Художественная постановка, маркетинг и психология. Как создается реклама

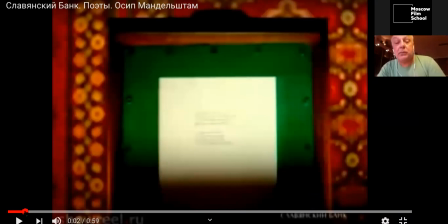91:17 Наша задача — взвинтить внимание зрителя, потому что это жестокий фильм. Экспрессия Мунка, вспомните, да? Вам не... Я, по идее, вижу Мунка сквозь кадры всегда.
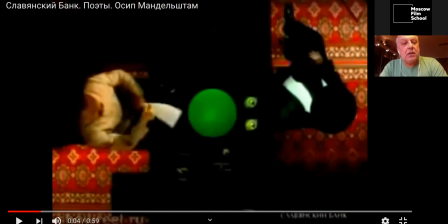91:30 Смотрите, какие кадры. Очень выверенные графически. Как работает цвет в этих кадрах, зеленый и красный.
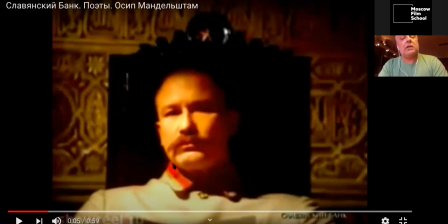91:39 Притом нам еще красный еще как-то характеризует героя жестокого, да, ну, следователя НКВД ЧК.
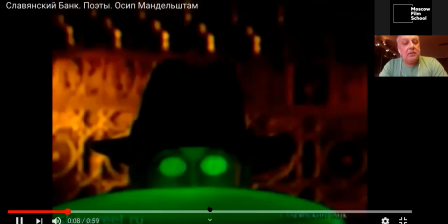91:48 С усами, золотом.
Ну, а это как? Ну, это же... И притом, как кадры связаны. Сейчас же следом будет другая сцена в детском саду.
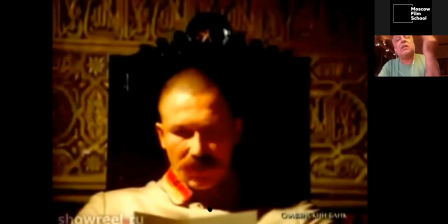92:00 И посмотрите, как цвета будут работать там же.
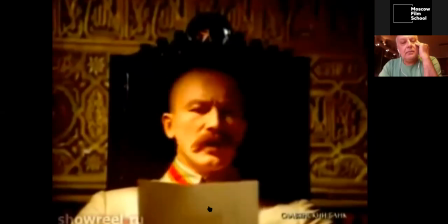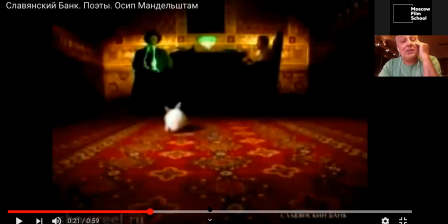92:09 Ну, во-первых, начнем с того, что это потрясающие сюрреалистические картинки.
Глазами страшными.
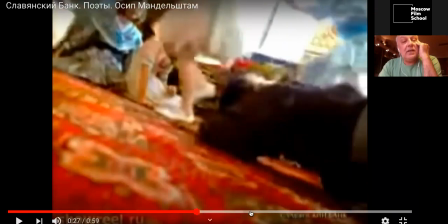92:21 И есть связь. Вы цветово, мы же перенеслись. Формат очень короткий, очень опасно здесь нагородить что-то такое, что у зрителя пропадет нить. Он скажет, а только что мы были в другом пространстве. Нет, зритель не терпит. Он понимает, что это про этого же героя.
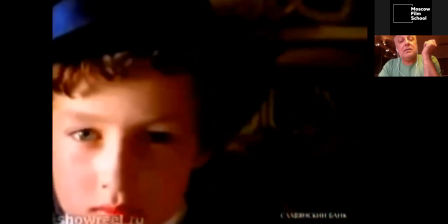92:38 С усаленным золотом горят в лесах рождественские елки,
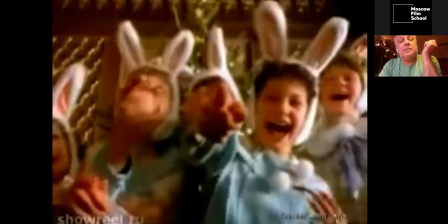92:44 в кустах игрушечные полки, глазами страшными.
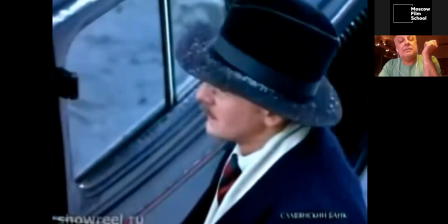92:55 Вот вечная моя печаль, вот тихая моя свобода и неживого небосвода.
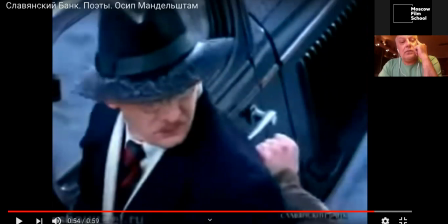93:03 Неживого небосвода, а мне очень нравится вот еще вот этот кадр. Неживой небосвод. Небосвод для вас, для всех имеет определенный цвет. Поэтому кадр так замечательно окрашен.
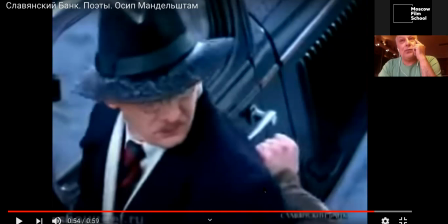93:18 Смотрите. Небосвод здесь незримо присутствует. А неживой он, потому что его уводят в воронке. Увозят в этом ужасном автомобиле. Получается, неживой небосвод проиллюстрирован на экране дословно.
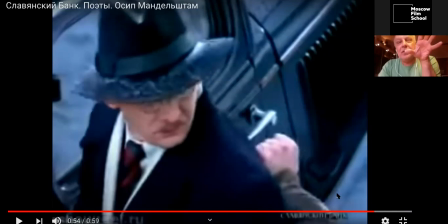93:34 Я опять разбираю так грубо работу, да. Получается, что лишаю ее ореола таинственности. Почему уже зрителям? Я не могу понять, почему я плакал, когда смотрел. Почему я расстраивался? А вот из-за этих вещей. Умение переносить на экран, но этому надо было учиться. Во-первых, Тимур сам замечательный художник, театральный художник.
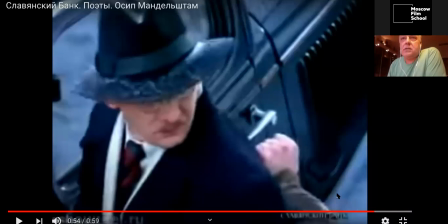93:54 И он ставил спектакли, я знаю, в начале своей творческой карьеры. Карьера замечательно ориентирующаяся в стилях. Ну и плюс ко всему здесь я уже назвал Александр Попов, Саша Попов. Прекрасный художник, который оставил о себе приличную память в кинематографе.
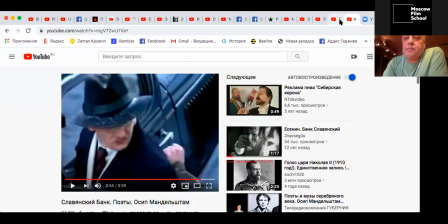94:14 Еще один проектик покажу сейчас вам. Славянского банка Есенин.
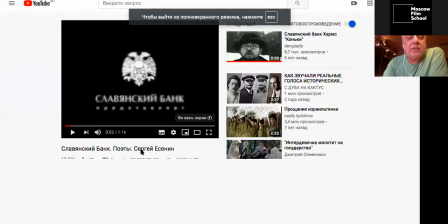94:21 Опять произведение этих же самых людей.
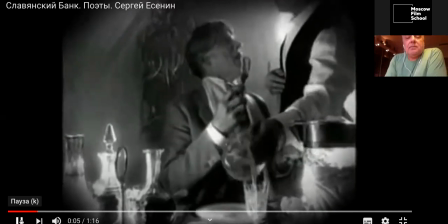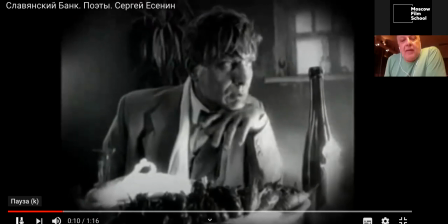94:32 Гарванист, пальцы льется волной. Ты со мной, паршивая сука, ты со мной.
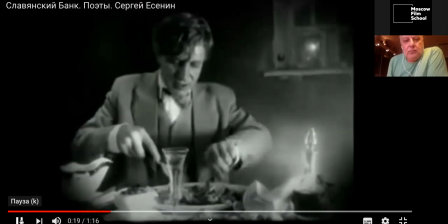94:38 не любили тебя, изгнизгали, не втерпят. Что ты смотришь там, синими брызгами?
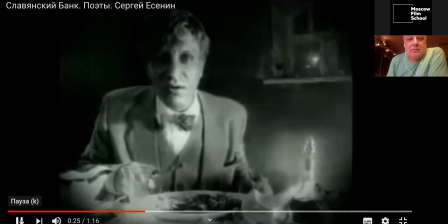94:46 Или морду хочешь, в огород бы тебя, на чучело.
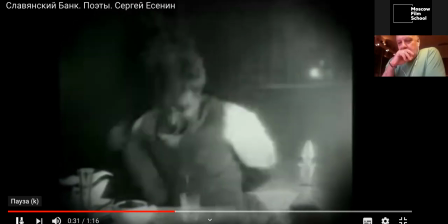94:50 Знать ворон, обреченный мне, самонка, со всех сторон.
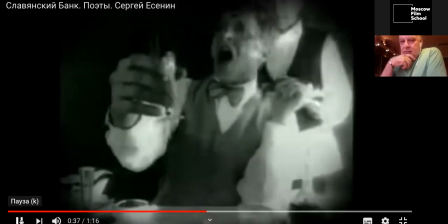94:57 Пей, гармонька, сей, моя частая! Пей, выдра, пей!
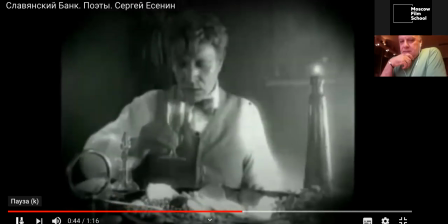95:02 Не бы лучше вам то, сисяхстый. А я смотрю, женщины, тебе не первые, немало.
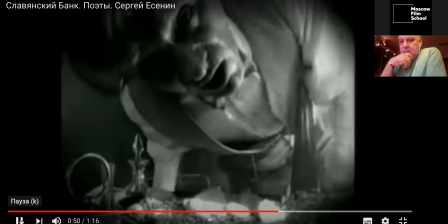95:11 Ну что, такой вот, как ты, за стервы! Стервы!
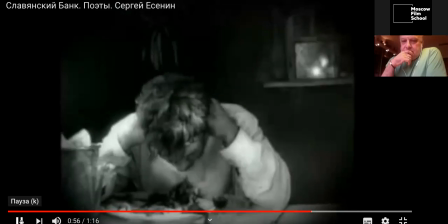95:16 Чем больнее, тем звонче. Ты здесь, то там.
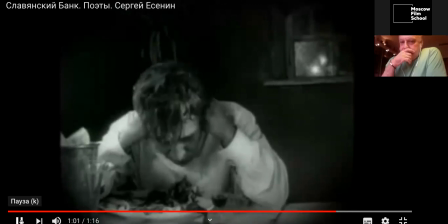95:24 Я с собой покончу.